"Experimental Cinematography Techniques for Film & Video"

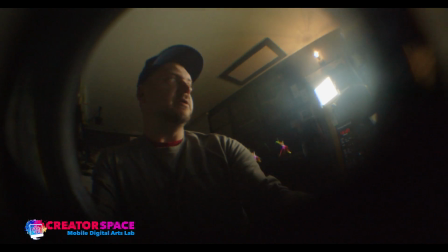[4:07]
Like here, and the lens reflections are really neat,
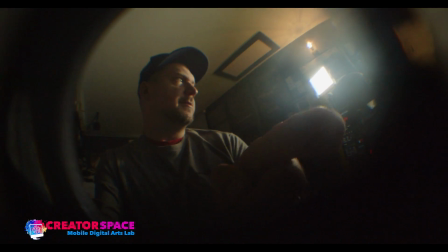[4:11]
because what it's doing here with the lens, look how it behaves with the light.
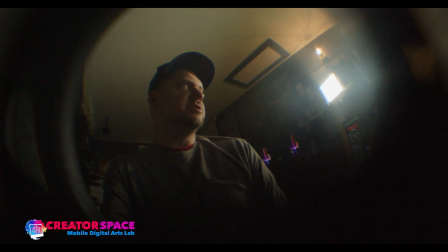[4:16]
And these are the kinds of flares and distortions we can really play with and make that work. And that's, I think, a really interesting lens to use. So I'm going to just, and this is a micro 4/3 lens, so it's really small. This is what it ends up looking like. And it just goes on like any other lenses. So now I'm going to just put on the what's called the 12 millimeter. So this is kind of a bit of a wide angle lens. So let me just click that on. Okay, and so this is the 12 millimeter.
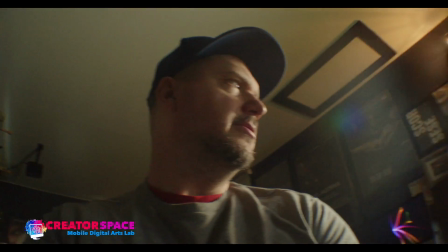[4:53]
So now we're getting the whole sensors idea.
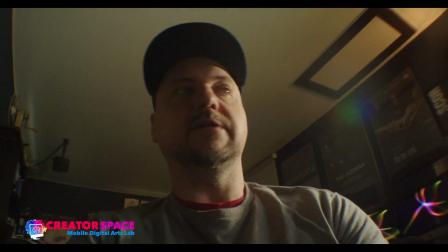[4:56]
So we still get that kind of a fisheye look, again, very low cost type sensor to work with,
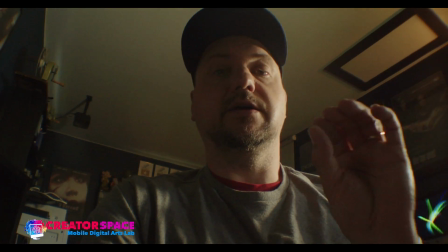[5:03]
or low cost lens, I should say. Covers the whole sensor now, so we're not getting that vignetting effect.
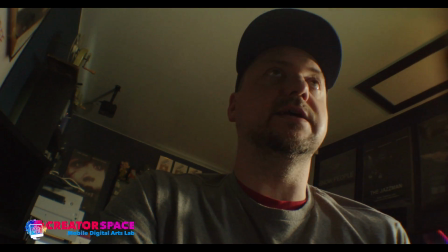[5:09]
And you know, it's a pretty decent image. These, like literally, these types of lens kits can, you know, are under $30.
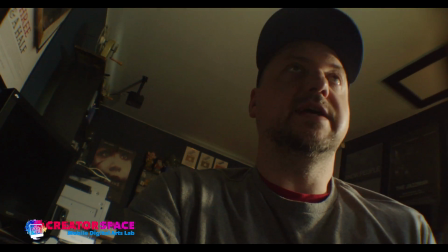[5:17]
So a really cost-effective way to add kind of these new lens repertoires.
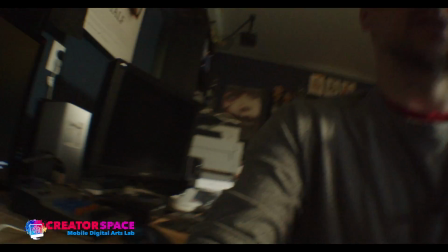[5:22]
It gives, I have to put a lot of ISO. So just kind of a reference of, you know, what am I in terms of the ISO? I'm just going to look here. I think I'm at like 10,000 or something just to get a really good bright image. So it really, you know, they need a lot of light. So this is, you know, great for outside. You know, they're not a very fast lens. They're just a fixed type idea. And there's some focus points, and then we're going to look at, we can actually, so there's some little bit of a focus here, infinity and closer, so you can change a little bit. And there's also like inserts for filters, like little gels and things that we can put on, and how that can work. Okay, so now let's get to the next one, which is called a 24 millimeter in this experimental lens kit. And let's put that one on here, the 24 millimeter. Here we go. And let's just make sure that's on. Yeah, there we go. Okay, so here's the 24 millimeter.
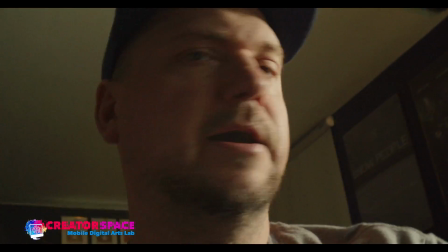[6:22]
So you can see this is a lot closer up. And again, not a bad looking image.
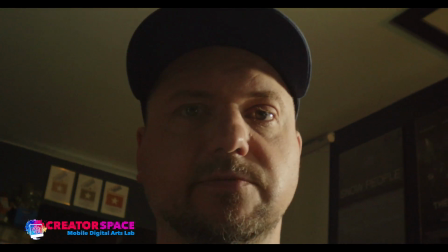[6:27]
And it has this very like kind of higher contrast film type, looks more like a film stock or something. So again, like, you know, look at, this is kind of the kind of normal, the cine lens, and this is with the experimental kit.
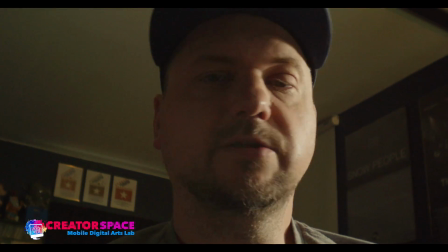[6:44]
So it's definitely changed, you know, the color renditions are a little bit different, and it's a pretty cool lens to work with. So that kind of a kit. So working with different lenses is one thing. Then we can also think about other aspects of experimental cinematography can really be how you're deciding to film it. You know, so are you gonna, you know, more on the experimental side, like do we have it on a tripod? Do we go handheld? Do we work with different things like that? Now, one of the options, which can be really neat, is, you know, what if you, and we see this a lot in kind of experimental shots, and a lot of times like in music videos and things like that,
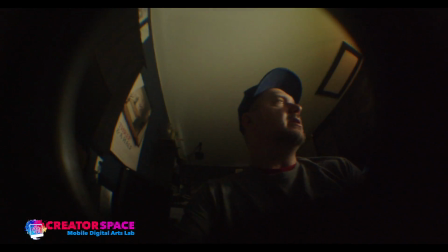[7:20]
where, there we go, I think that's working. You know, you see, you know, shots like this, but what if I'm like, what if I walk around with it?
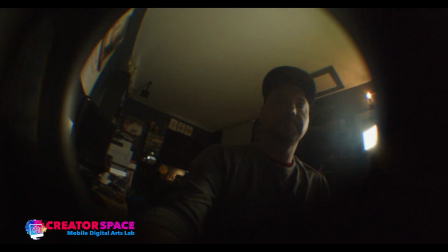[7:29]
So what if it moves around with me? That's that different kind of perspective thing.
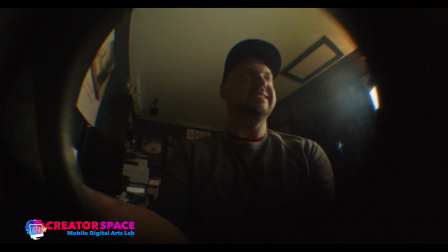[7:34]
So you can literally, what we've seen before in shots is like, you can attach this to somebody, and then as I move around, it moves with me.
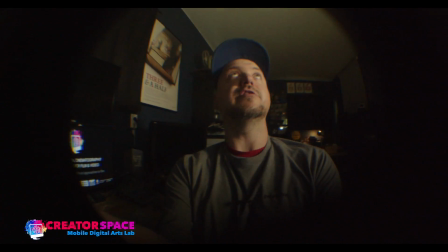[7:42]
So you get the feeling of like you're really with me. And you know, this is something too.
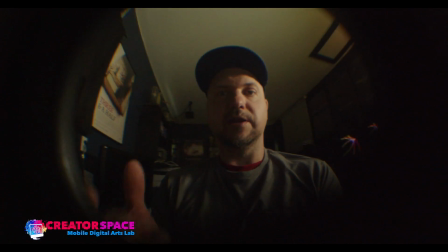[7:47]
So if, let's say you're doing a performance piece or a music video, you can have the person, the musician,
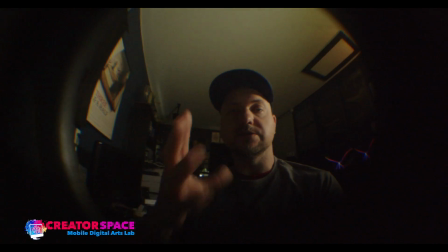[7:52]
the artist holding the camera, and they can talk or sing right to the camera. And so, hey, follow me.
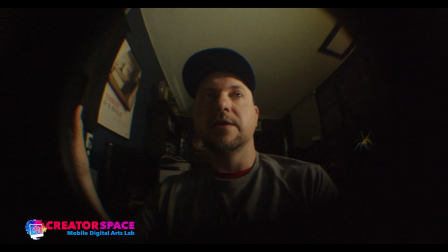[7:58]
And it gives this real intimate POV type thing, but you're not seeing what I'm seeing, but you get to see my reactions to things, right?
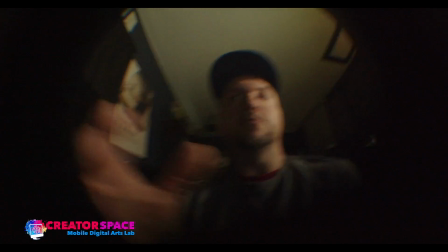[8:06]
So that's one way.